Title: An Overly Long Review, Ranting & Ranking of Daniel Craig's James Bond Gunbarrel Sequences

This is one change to the format that I do absolutely adore, and I don't know if it's anything that we're going to see on any future Bond films, unless Universal are a part of future Bond films releasing as well, but seeing that the globe of the Universal logo dissolve away into the white dot, and then, I mean, it got a huge cheer from the audience on the first time I saw this film,
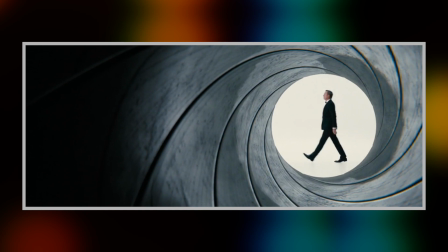[12:46]
and it gets a smile out of me every time. I'm also actually quite positive regarding the CG design of the gun barrel itself.
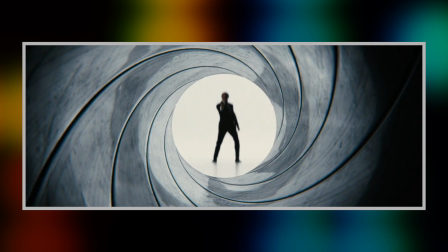[12:53]
I love how Bond reflects on the inside of it.
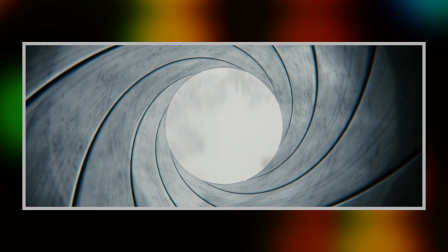[12:56]
I love how Bond fades out and we go through the gun barrel as it reveals the first scene of the film, and then that scene reflects on the metal inside too.
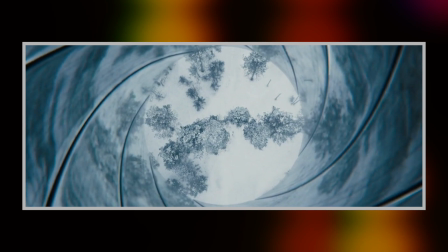[13:04]
I think it's a really cool look, and of all the Craig CG designs, this is my favourite by far.
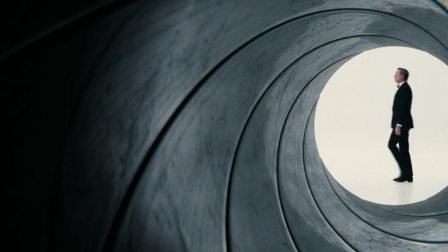[13:10]
I think Craig performs it well, too. I like that he's in a tux. He has that confident stride.
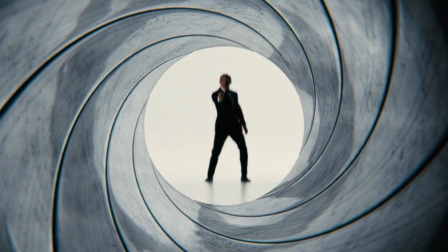[13:15]
He's just about keeping the gun hidden. The turn and pose are great. So hey, this is all really positive, right? It might not be the exact same thing as what we got in the past, but it's pretty awesome, right?
God, that was great!
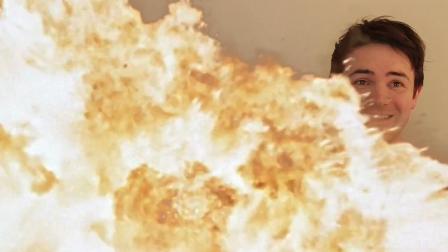[13:27] I loved that! Oh, that's good. I thought the lack of blood dribbling down the screen would have annoyed you.
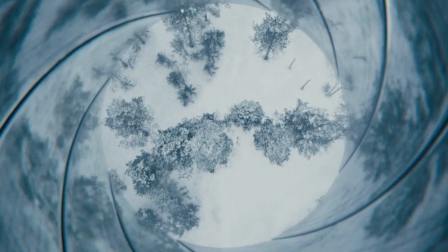[13:35]
So I think it's clear that they don't use the usual blood trickle so that they can keep this as smooth a fade as possible from the white background into the wintry white and blue of the first shot,
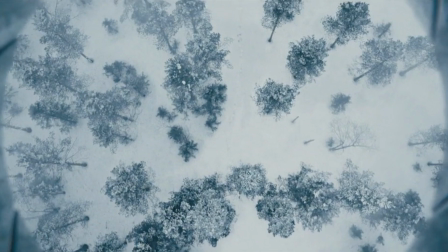[13:43]
and god help me I'll be completely honest, I don't actually miss the blood.
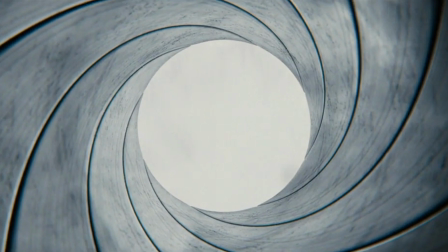[13:48]
Maybe we've just been through so many changes from the format that I'm numb to such tinkering these days, and perhaps that explains why I actually kind of like the No Time To Die gun barrel.
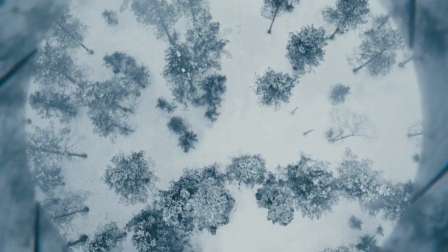[13:57]
I think it updates the format really well, and in the case of No Time to Die, the fact that Bond, I guess,
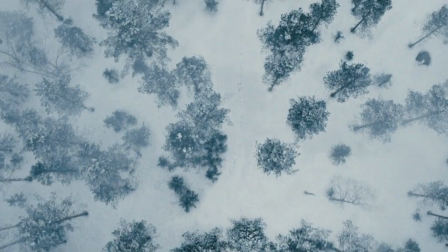[14:02]
misses his would-be assailant, you know, from the lack of blood anyway, we can assume that, that fact is actually quite a bit of foreshadowing.
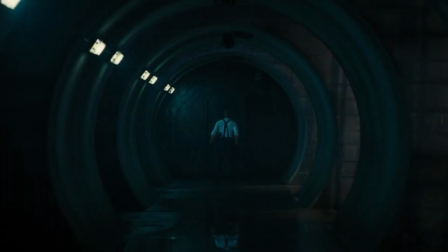[14:10]
No Time to Die is also notable for including a pseudo-gun barrel of sorts much later in the film, during the big climax of the villain's base.
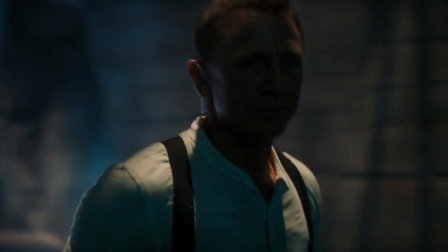[14:18]
Now, had they not gone with the gun barrel at the start and instead stuck a graphic over this moment to make this the film's gun barrel sequence.
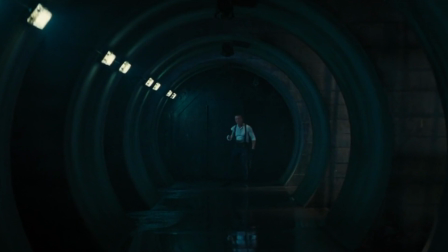[14:26]
That would have been one hell of a mold breaker if the gun barrel sequence had just taken place four-fifths of the way through the film, but as it stands I think of this shot as just being a nice little nod and not a gun barrel sequence specifically.
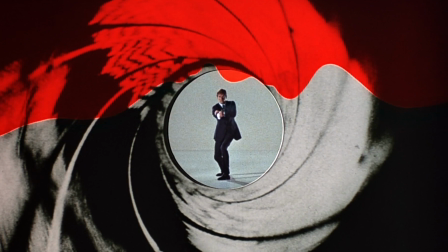[14:38]
It'll be interesting seeing going forward whether the no time to die style of gun barrel will hold or whether we'll revert to something with a more classic
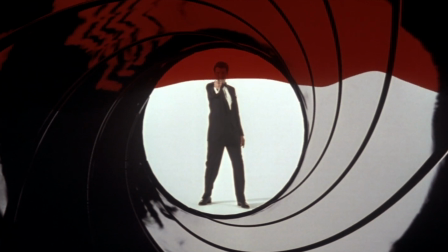[14:44]
look or whether every Bond film will just have its own version of the gun barrel sequence from here on.
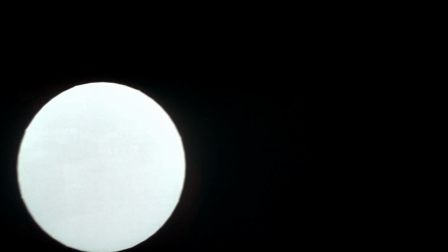[14:50]
I mean, and Craig is notable as the only Bond to film a different gun barrel sequence for each of his films.
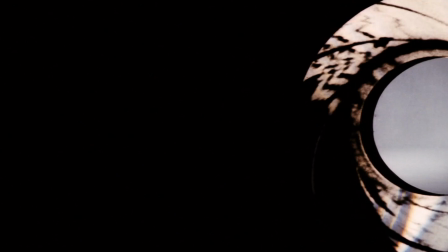[14:56]
Heck, the only reason Roger had to film two was because they changed the aspect ratio of the films.
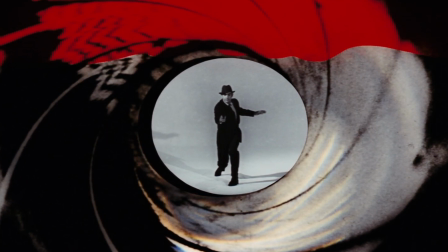[15:01]
Brosnan, Dalton, and Lazenby only got one each, and Connery himself, too, only had one play in his films, after Bob Simmons obviously played Bond in the initial three gun barrels. At the end of the day, I can't say I have many opinions when it comes to comparing, say, Octopussy's gun barrel sequence with A View to a Kill's gun barrel sequence, but when it comes to the Daniel Craig ones,
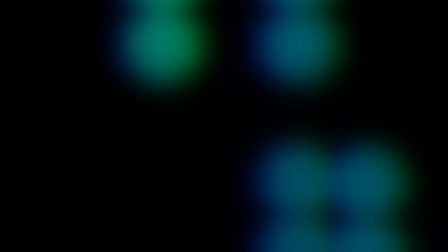[15:20]
I mean, well, I did say in the title that this video was going to be overly long. So, to wrap up, let's rank the five gun barrels of Craig's era.
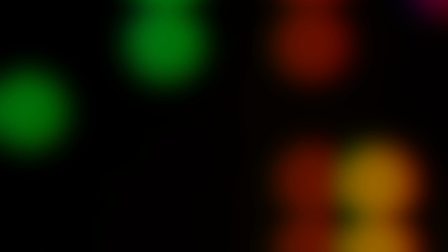[15:29]
Coming in dead last for me is the Quantum of Solace sequence. Not a fan of the design, nor how rushed it is.
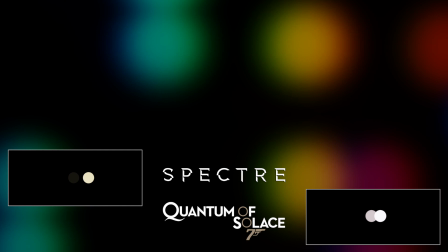[15:34]
It feels like everyone's just embarrassed about having to do it or something, so they're just having to get through it as quickly as possible.
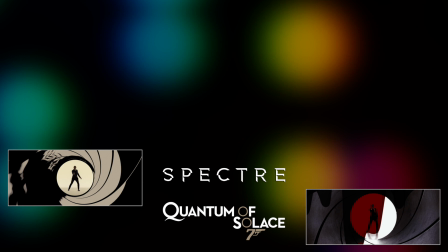[15:40]
Next up is Spectre. I kind of admire it for trying to return to the classic look and feel,
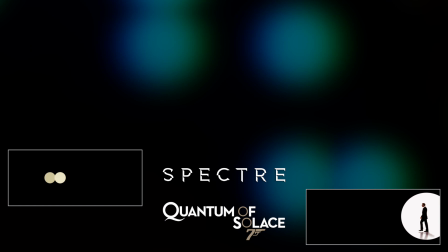[15:45]
but then I kind of resent it for feeling so thrown on at the start and being marred with that stupid,
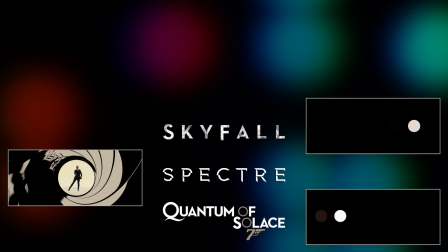[15:51]
stupid text that follows it up. It feels like an afterthought. In the middle spot is Skyfall.
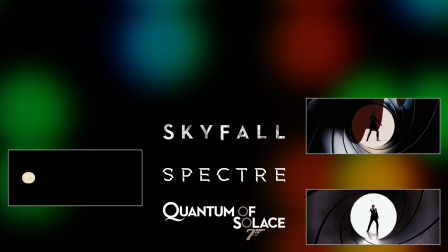[15:57]
The design is fine and Craig's performance is fine. I don't hate it. I don't love it. I don't resent it for being at the end of the film.
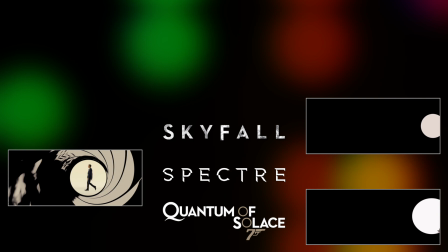[16:03]
So overall, I guess it's just a bit of a blah one for me. I find it difficult to have strong opinions about this one in any capacity.
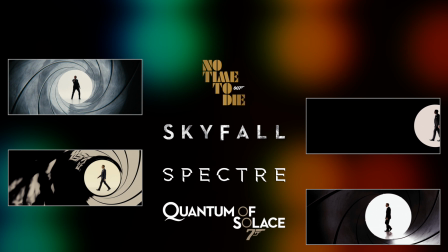[16:10]
In second place, then, is No Time to Die, where I think they made great use of the sequence. I love how it opens onto the first scene of the film.
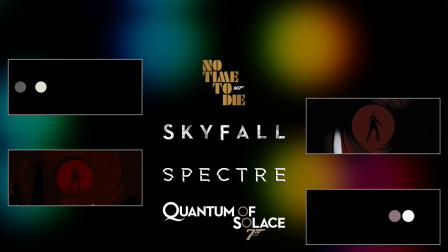[16:16]
I think it's the best-looking CG barrel of Craig's five and the actors walk and pose are pretty spot-on.
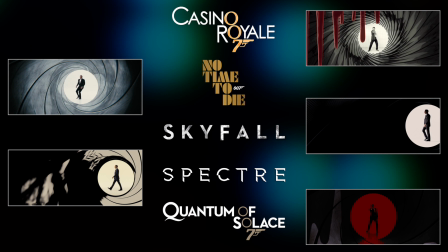[16:23]
So in the top spot we of course have Casino Royale and yeah,
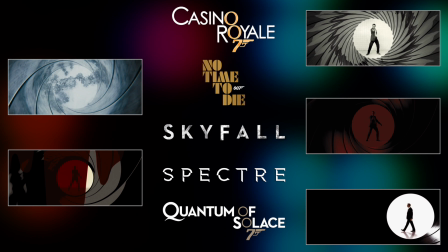[16:27]
even though it's the one that breaks the formula the most, it's the one that makes the most sense to do it in this context.